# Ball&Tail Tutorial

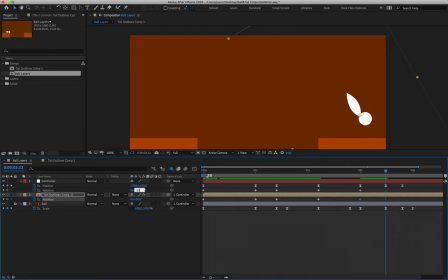So I'm going to make that negative 15 and negative 15. And we have decreased the intensity of that rotation because our character is not moving as far or as intensely.
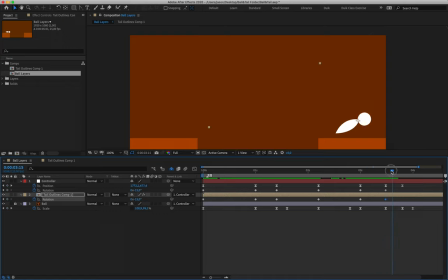All right, so it wouldn't make sense if it's kind of yo-yoing back and forth across the screen. So as we now move, let's say align ourselves with the final position keyframe, I'm going to make that positive 10 and positive 10.
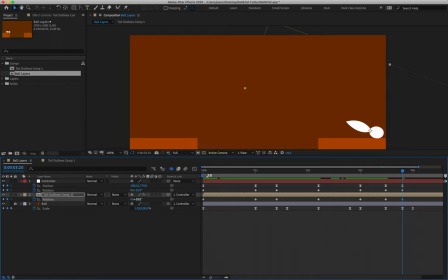Then what I'm going to do is I'm going to count out 5 frames, 1, 2, 3, 4, 5, and I'm going to type in a value of, let's make it negative 8, negative 8. 5 frames later, 1, 2, 3, 4, 5, we can make that a positive value of 3 and 3,
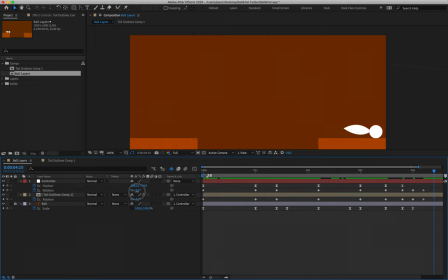and then 1, 2, 3, 4, 5, I'll finally bring it to rest at 0 and 0 degrees. Now, it's important that we add this little wag at the end, because that's what helps to sell the idea that our character is actually dissipating the energy left from the action.
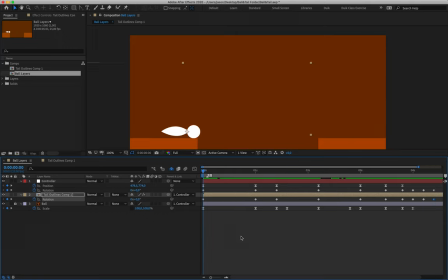So it's kind of wobbling, essentially. Okay, playing that back, let's take a look. It's starting to come together. If I read through those values again for rotation, just so we're not lost, my first set of rotation frames for both layer 1 and 2 read 0 degrees.
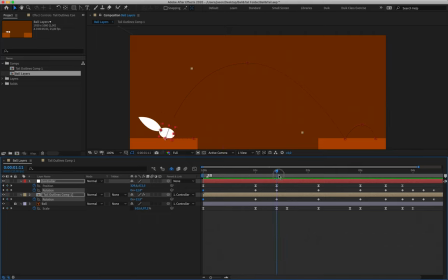My second set both read positive 15 degrees. My third set both read positive 15 degrees. My fourth set, where my ball is at the top of its bounce, reads negative 30, negative 30. My fifth set, where my ball comes into contact with the ground, reads positive 30, positive 30.
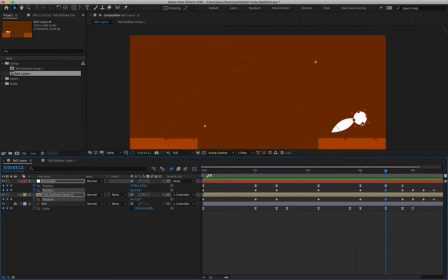My next set, which is my ball at the top of its tiny bounce, that reads negative 15, negative 15. In line with my final position keyframe, my value as the ball hits the ground here is positive 10, positive 10.
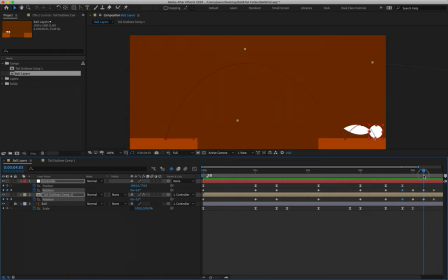And then I have frames that will go to negative 8, negative 3, oh sorry, positive 3, and finally 0. Okay, and it's very important that I make sure that those values do decrease as we go.
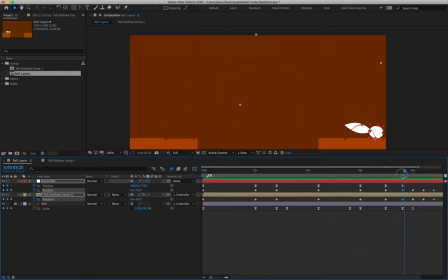I can retime this a little bit even, seeing as those little rotations are taking longer or less rotation is occurring for these little blips. So if I align myself with my final position frame, I counted out 5, 1, 2, 3, 4, 5.
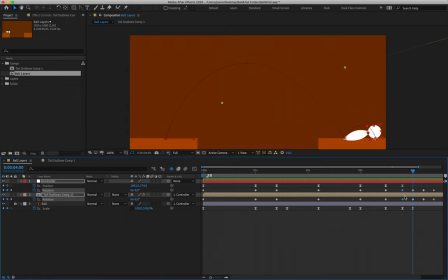That brought us to negative 8, negative 8. Then what I'll do is instead of having 5 frames, I'll just have 4. So 1, 2, 3, 4. Just shift these frames up and then 1, 2, 3. And I can shift these final frames up.
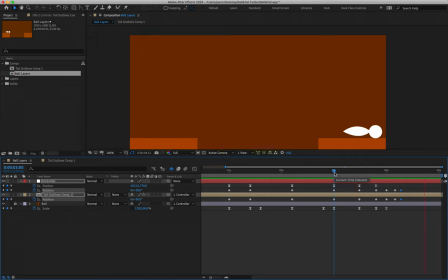So by retiming these little wiggles at the end, I'm also selling the idea of our character dissipating that energy and coming back to rest. Okay, fantastic.
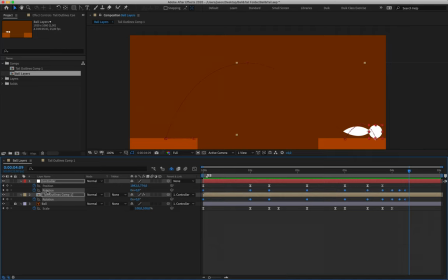What we're going to do next is make sure to select both the rotation for layer 1 and layer 2 just by clicking and dragging. And once they're blue, we are going to apply easing.
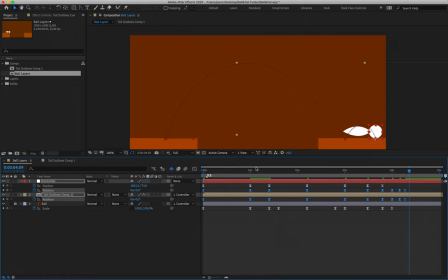Now, as I said, we're quite lucky in this sense because for this exercise, we could use the exact same values for each, which means that as long as I have one keyframe from layer 1 and one keyframe from layer 2 selected, and I go into the graph editor, I'm essentially going to be editing the same graph, right?
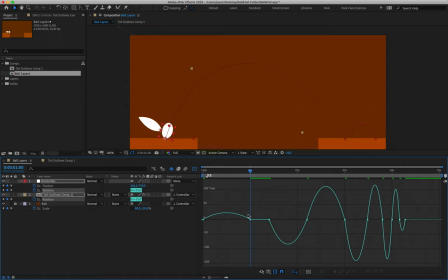Because their values haven't been changing. So I can actually affect this graph for both of these values at the same time and make my life a little bit easier. Now, to give you an idea, if you simply click on one of these keyframes and shift it, you'll see that I'm only adjusting one of those values at a time. So if I'm working with multiple keyframes inside of the graph editor,
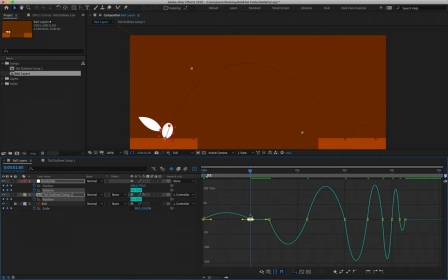I need to click and drag to essentially tell After Effects to select both of the value keyframes that are sitting there. All right, so essentially the keyframe for layer 1 and the keyframe for layer 2. So having clicked and dragged my second set of keyframes, I'm just going to drag that handle to the left.